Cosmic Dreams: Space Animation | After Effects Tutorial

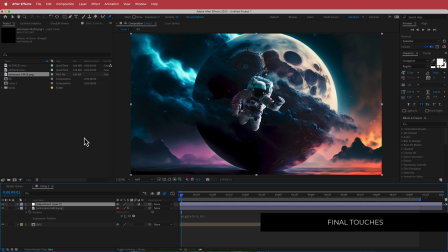(12:18)
So what I'm going to do is I'm just going to create a new adjustment layer, and I'm going to search for the effect called four color gradient.
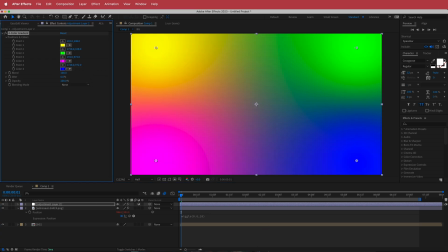(12:27)
And what I'm going to do is I'm going to go to color hunt, and I'm going to choose a cool theme here.
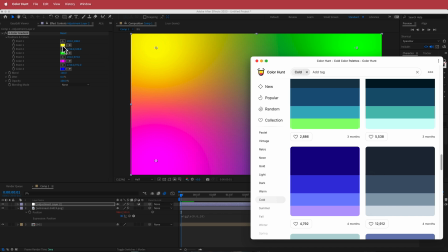(12:33)
So I'm just going to put these values into our four color gradient effect.
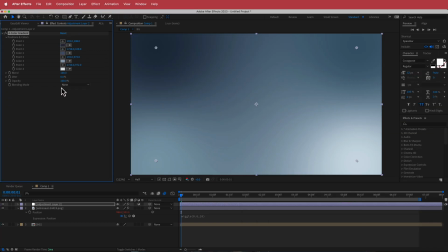(12:38)
Cool. So now that you've done that, you can just change the blending mode to hue,
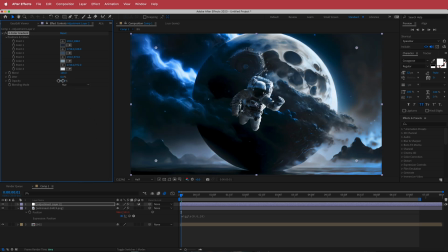(12:43)
and you can actually change the opacity on how much you want. So maybe if we just drop it down, you know, maybe to about 70%, you can see what we have there.
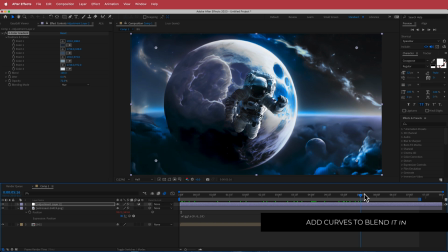(12:55)
So now we have a uniformed color that goes over the astronaut and the background as well.
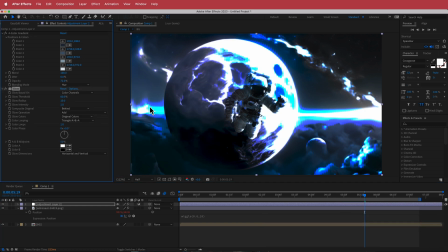(13:02)
The next effect that we're going to add in here is glow. So if we just put on glow and we make sure that glow goes on top of the four color gradient, we're just going to change a few values over here.
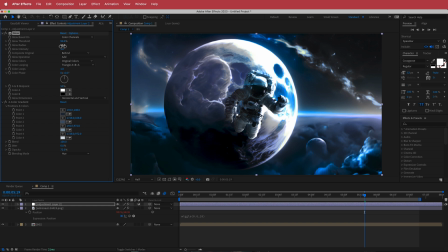(13:17)
We're going to change the threshold to, let's say, 90. We are going to change the radius to, let's say, 130. And we're going to leave the glow intensity at 1. So now you can play around with some of these settings.
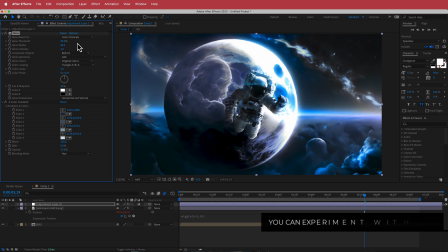(13:30)
So maybe if the glow radius is too big or the glow intensity is too big, you can always drop it down as well.
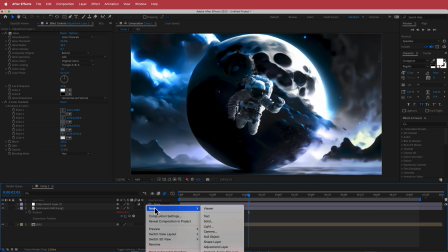(13:38)
So the final effect that we're going to add here is some noise.
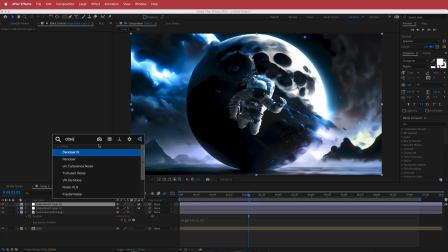(13:42)
So I'm just going to search for the effect called noise, and I'm just going to bump that up to maybe, like, let's say maybe even 10%, something like that. And that just kind of ties everything else together.
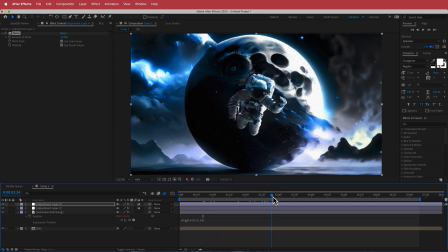(13:55)
So the only other thing that I did in my original clip is when it starts to, you know,
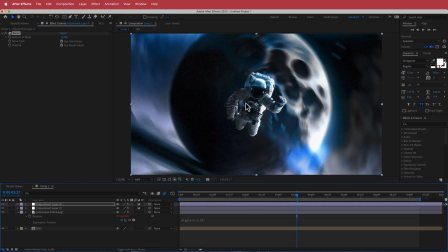(14:03)
do its you know, transition over here, I did add a kind of a blur to the character.
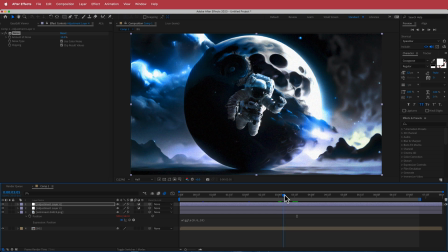(14:11)
But you know what, I think it doesn't really even need it.
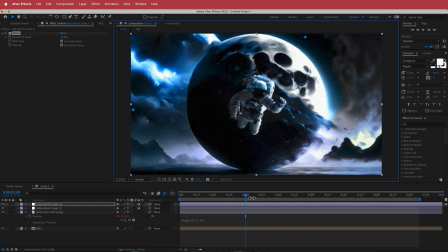(14:15)
I think it probably looks, you know, good just like this, where the character just keeps on floating and you've got that nice,
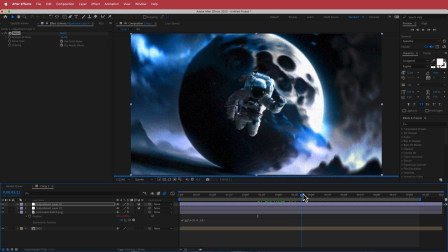(14:22)
you know, glow in the background, and you have the transition between the two clips.
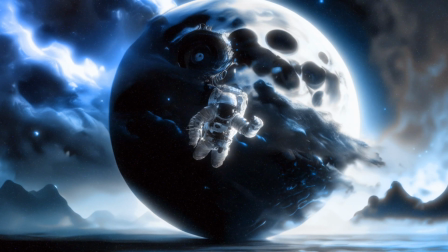(14:27)
So anyways, guys, I think I'll leave it there for this tutorial. Thanks for watching.
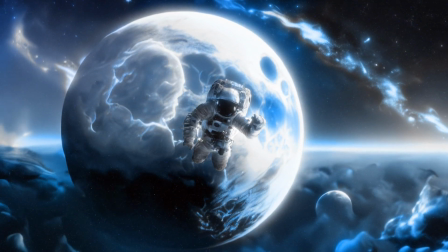(14:32)
I hope you learned something, and I'll see you guys in the next video.